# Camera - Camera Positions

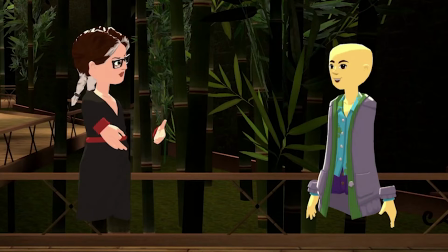0:06 Hey everyone, this is Paul with Origami Air and Metaverse United, and I'm here to talk with you today about camera positions when we're covering specific types of interviews in the metaverse. So what you're seeing right here is something very typical that we're going to have to handle, which is two people having a conversation.
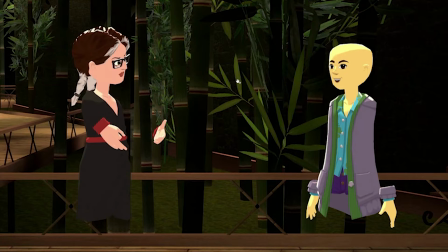0:23 And what I really want everyone to take away from this conversation is the idea of continuity. The idea of continuity is that when we establish a wide shot like this, where someone's on the left side and someone's on the right side,
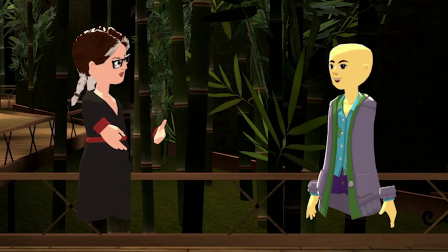0:37 every shot moving forward, even if it's a close-up, needs to keep these people in the same position, so that if I cut into a close-up of just her, she's going to stay hanging out on the left side, and if I cut up to just a close-up of him, he's going to hang out on the right side. So how do we do that? How do we keep continuity clean?
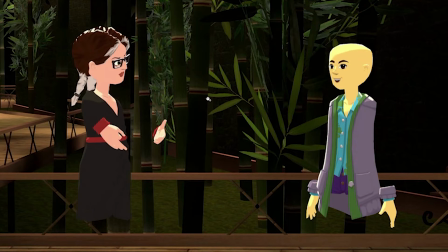0:55 So three camera people walk into this situation, how do we handle it? Well, this is the layout. So first there's going to be a wide camera, and that's the shot that we just saw. This is giving us our safe base continuity.
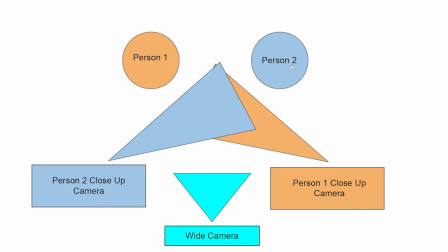1:08 Then here's kind of the tricky part. If you're going to be the person covering the person on the right, then you're going to step to the left, zoom in, and you're going to be able to keep this person looking they'll be looking to their left,
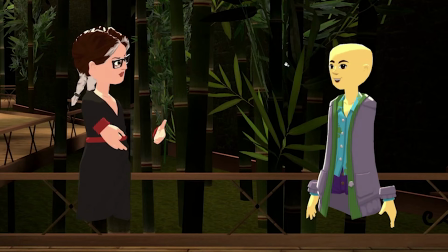1:24 but they can be framed up on the right. And that keeps everything consistent. So when you cut in, they're going to be on the right, looking to the left.
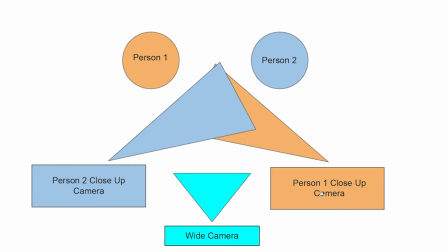1:34 That's the way you do this. Now, if you're covering the person on the left, you're going to step over to the right, frame them up on the left side of the frame so that they're looking this way, and you're keeping the continuity.
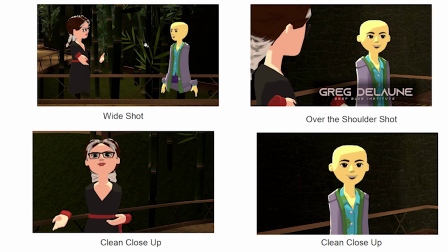1:48 And so this is what this looks like. Here's the wide shot. And then the person who is going to be over here on the left covering him, you see he's on the right side, he's looking this way, everything looks right. And then the inverse. If the person's on the right here talking, they're framed up on the left side.
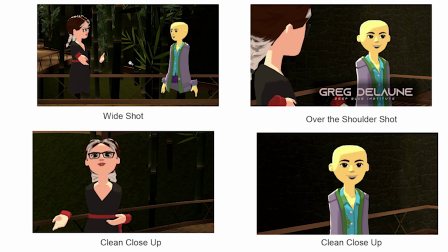2:08 There's also another thing I want to show you that's really important here once you get the continuity right, is that you can also vary up the shots. Sometimes we're going to have people talking for maybe 10-15 minutes with just two people sharing ideas or thought leadership.
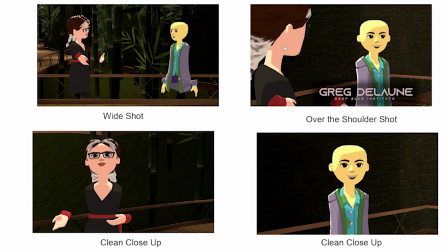2:24 You can have clean close-ups like these, or you can do over-the-shoulder shots where you'll frame up the other person so they're in the shot. And what this does is this just gives the editing a little bit more variance so that it's interesting to look at.
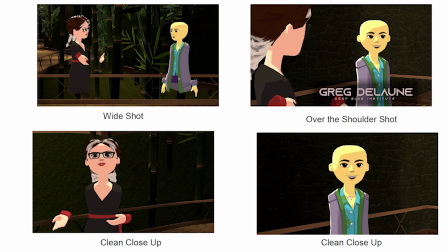2:40 And then sometimes, even if you want, you can get a clean close-up. And this is just an important thing to understand.
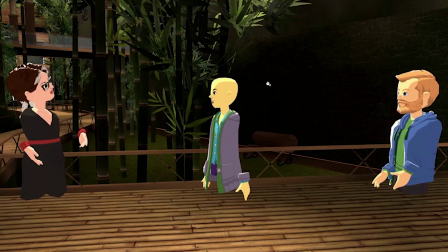2:46 So I want to take this one more step. And what happens when we find three people? Well, it's much the same rule.
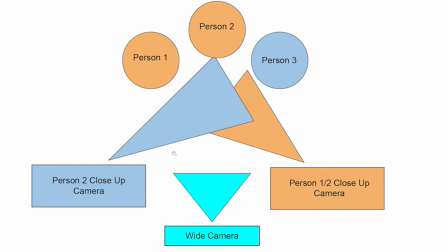2:53 You're going to have a wide shot that's safe, and then you're going to have a person on the left covering the people on the right, and a person on the right covering the people on the left. In this shot, I have this person doing a direct single shot on this person,
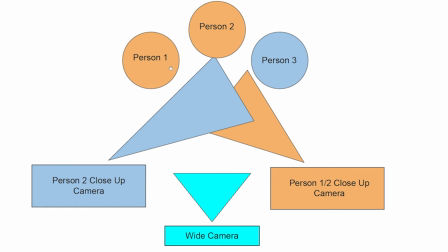3:10 and then I have this person over here covering these two. Now, this can all switch up. This camera can look just at this person. This camera can look at these two people. The wide camera can even cut in and maybe just take two at a time.
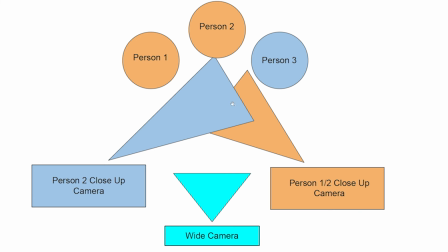3:24 But what you're seeing is the general layout to make sure the continuity stays consistent.
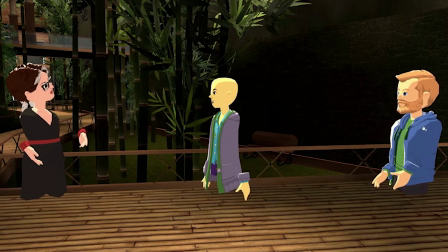3:30 So again, we always want this person on the left, we always want this person on the right, and then this person will sort of bounce around.
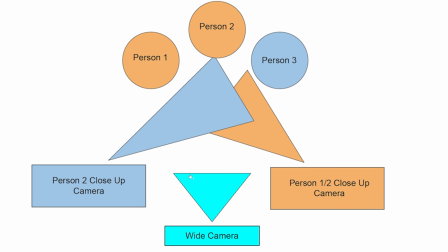3:37 But things will stay pretty clean if we follow this. So again, here's the wide shot.
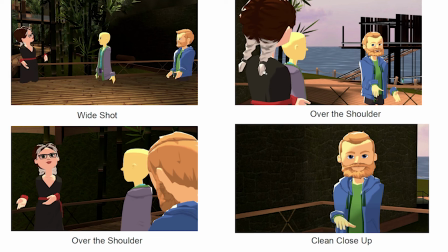3:43 The person on the left over here who's covering him has done this as an over-the-shoulder shot, so we see these two, and he's clearly the focus of this shot. And then here's just a clean one, so you can see that as a camera person, you can vary up your shots to have over the shoulders and clean.
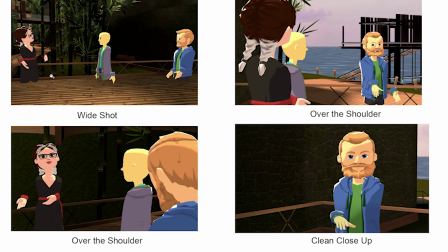4:02 And then again, the person on the right who's covering her, she's on the left here, she's on the left here, looking this way. We have the two over the shoulder, could also do that as a clean.